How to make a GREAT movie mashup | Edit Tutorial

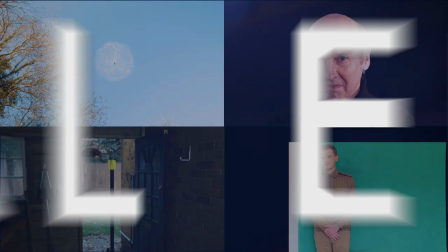0s
Hey, this is Steve from Unexplored Films and I'm back with another video.
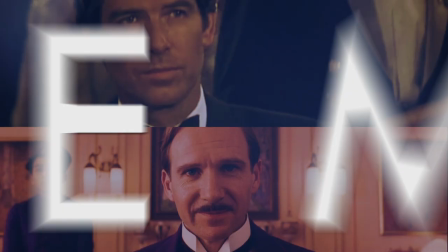So one of the popular playlists on the channel is the mashup playlist, and a question I've been getting asked a lot recently is how I go about creating a mashup for film or TV,
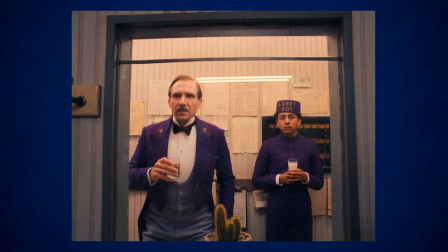19s
and what my edit process is. So to begin with, what is a movie mashup?
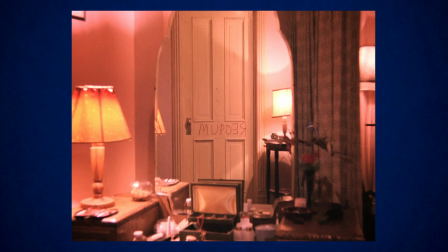22s
Well, usually it's scenes from several different films that have nothing to do with each other combined into one video, attempting to look like they were all part of the same story.
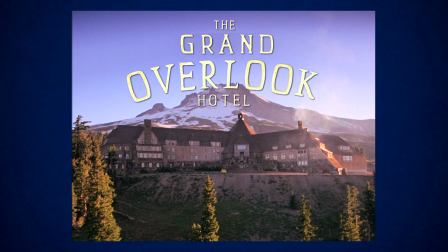31s
This is usually designed to create comedy because you've created a new meaning from elements that didn't belong together.
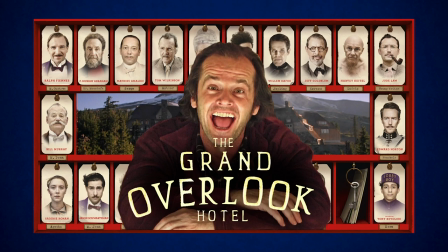36s
So some of the mashups that I'm most well known for are Wes Anderson's The Shining, aka The Grand Overlook Hotel,
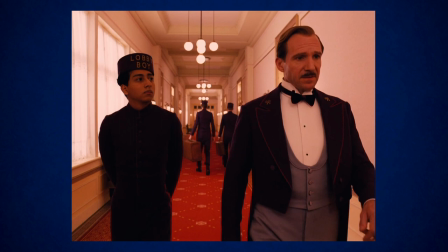42s
which I made by cutting together Stanley Kubrick's The Shining with Wes Anderson's The Grand Budapest Hotel.
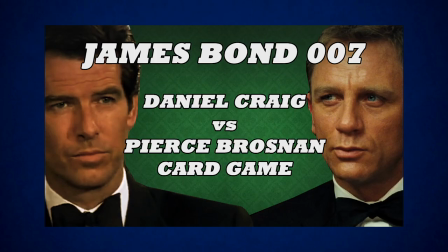47s
I also made one of James Bond, played by Roger Moore, blowing up the Death Star in Star Wars, and also a card game between Daniel Craig and Pierce Brosnan.
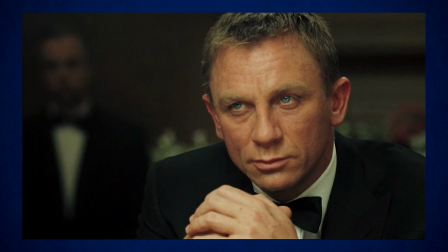55s
Yes, I am a bit of a James Bond fan.
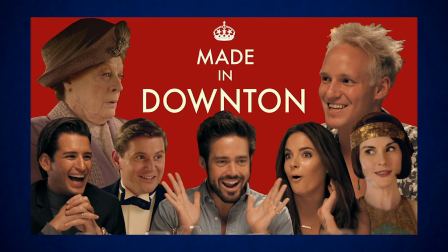57s
And I've made various other different mashups over the years, and if you want to see any of these in full I will provide links below or you can check them out in the mashups playlist. Now mashups are not usually a good way to earn revenue because the footage isn't yours,
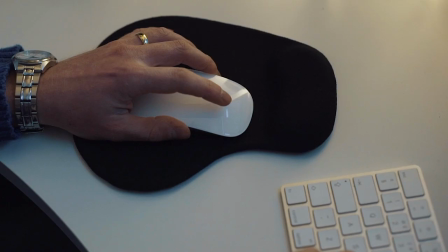68s
but they can be a very good way to get hired as an editor as you are demonstrating what you can do with someone else's material.
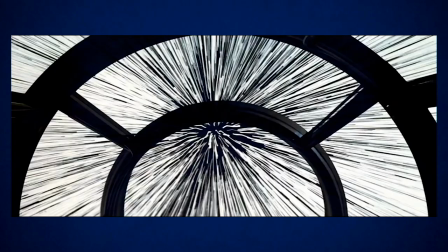75s
So how do you go about creating something like this? The first step is getting a good idea.
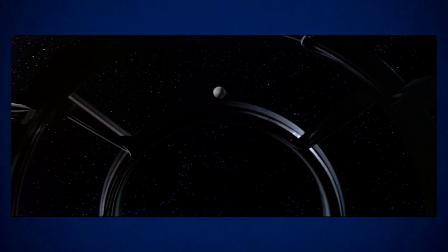81s
A good place to start is to see what movie clips of your favourite films are already available on YouTube.
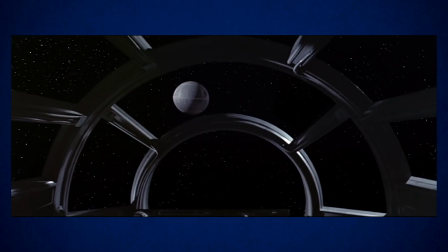86s
For my Star Wars and James Bond mashup I almost completely based this idea on clips that were already available online.
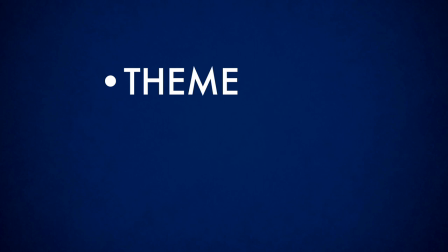92s
Now, often clips of your favorite films might not have anything to do with each other, but you might be able to find a common theme, location or visual style that gives you the idea to link them together.
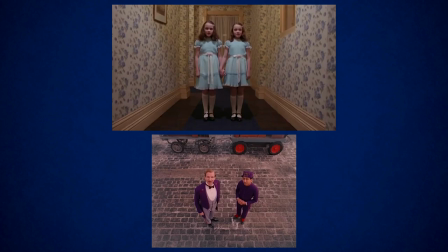101s
The main thing that gave me the idea for blending together The Grand Budapest Hotel and The Shining
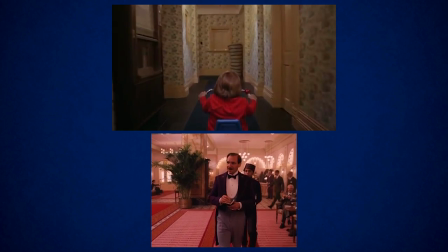105s
was that Wes Anderson and Stanley Kubrick both very much enjoy symmetry and center framing.
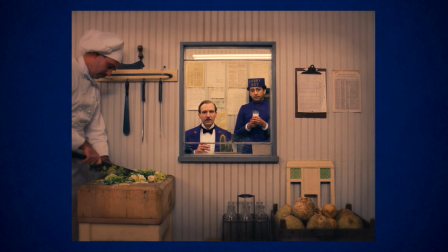110s
These made many sequences perfectly possible to cut together while still maintaining a coherent visual style.
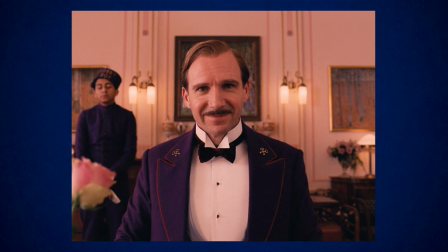116s
I had enormous fun looking through the films for parts where people look like they're in similar situations or areas of the same building.
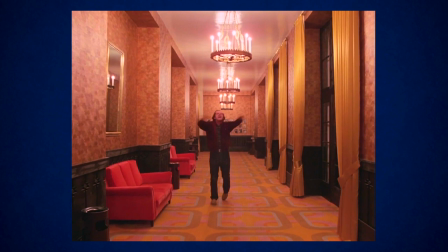122s
Ralph Fiennes can be interviewing Jack Nicholson, Bill Murray can be rescuing Danny Lloyd in the snow, and Jack Nicholson can be chasing Saoirse Ronan down a corridor.
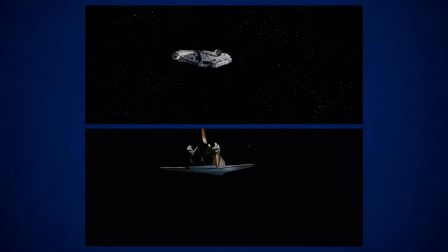130s
Just like the hotel setting in these two films, you might be able to find a common location that links two completely different films together. I selected Moonraker and Star Wars because not only are they both set in space,
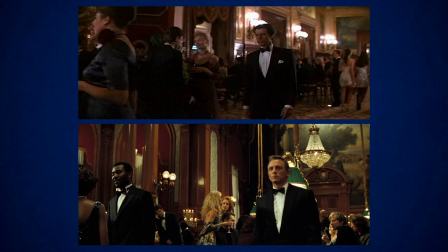140s
but Moonraker was clearly influenced by Star Wars which came out two years earlier. and there are some scenes that are shot and edited so similarly they were very easy to intercut.
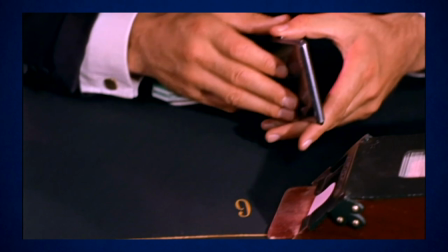148s
Both GoldenEye and Casino Royale had casino scenes where the actor sits at a card table.
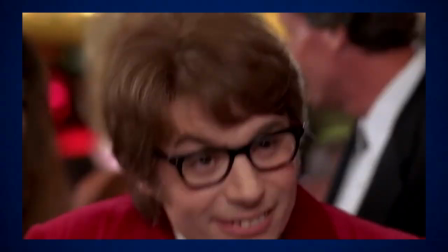153s
We used this card table idea again to get Sean Connery's James Bond to face off against Austin Powers.
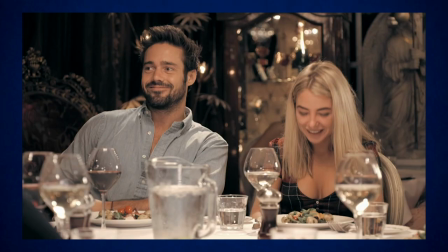158s
Scenes around tables are great for mashups in general, because they are usually filmed in a similar way.
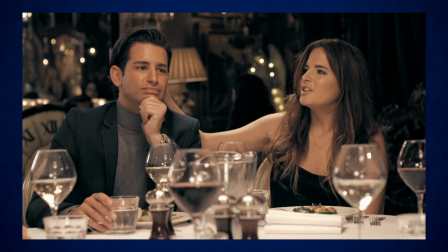163s
For my Made in Downton mashup, I took scenes from Downton Abbey and Made in Chelsea where characters are sitting round a dinner table,
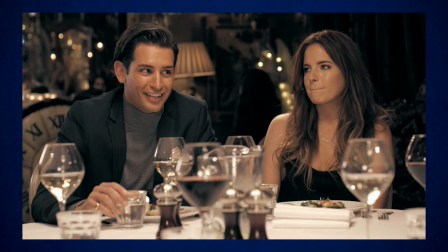169s
and once I experimented with intercutting the dialogue it suddenly seemed like they were all talking and looking at each other.
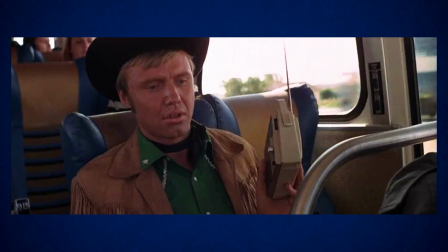175s
For Hollywood or bus we took lots of scenes from films where characters are riding a bus and cut them together to look like it was the same journey.
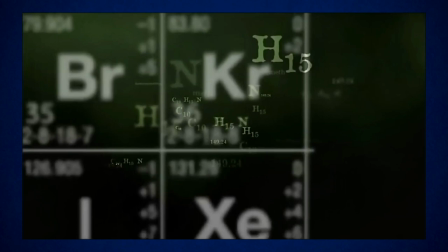182s
This same idea could presumably work on many modes of transport, so all ideas welcome for the next one. You can also have fun with the same actor who has appeared in multiple different projects.
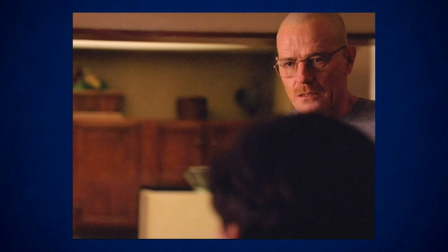191s
For Walter in the middle we used Bryan Cranston playing Walter White in Breaking Bad, cut together with Malcolm in the middle where he also played a father sitting down to breakfast.
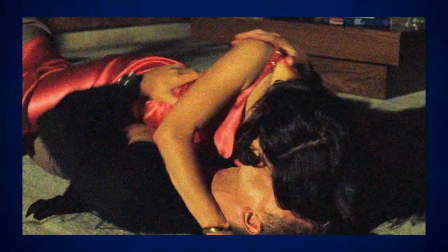199s
Often these little links are all you need to join two completely different films or TV shows together.
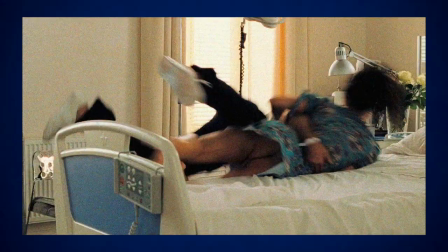204s
Another idea is not a mashup as such, but a re-edit of a single film to change its tone.
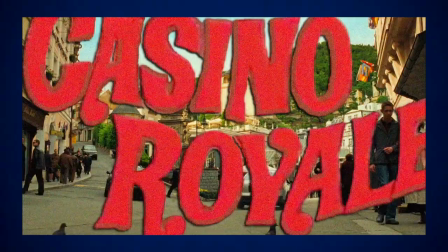209s
I did this by taking Daniel Craig's 2006 Casino Royale and re-editing it to make it look like the 1967 spoof film with the same name.
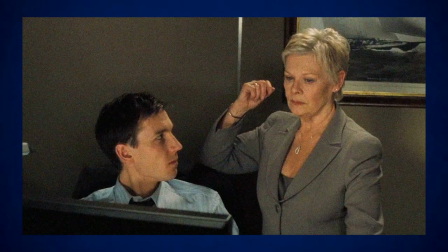217s
Music and sound effects in particular can do a great deal of the work in changing a film's tone or style.
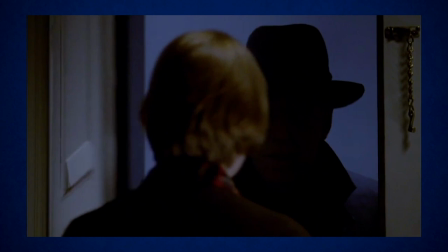223s
You only have to put some scary music over a funny scene, or funny music over a scary scene, to see how this works.
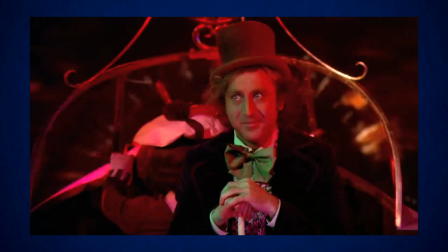229s
So often people enjoy taking one genre of film and re-editing it to make it look like a completely different one.
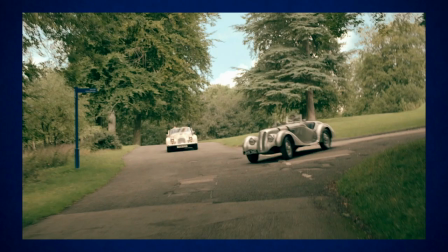235s
Whichever method you decide to try, you can begin experimenting by cutting up the clips and putting them next to each other and see what sequences appear.
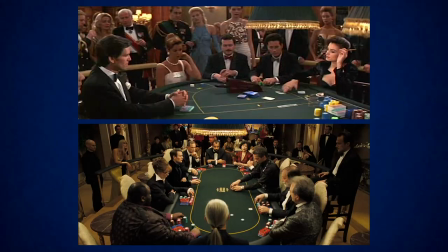243s
One of the best ways to make characters from different films look like they are looking at each other is to match their eye lines.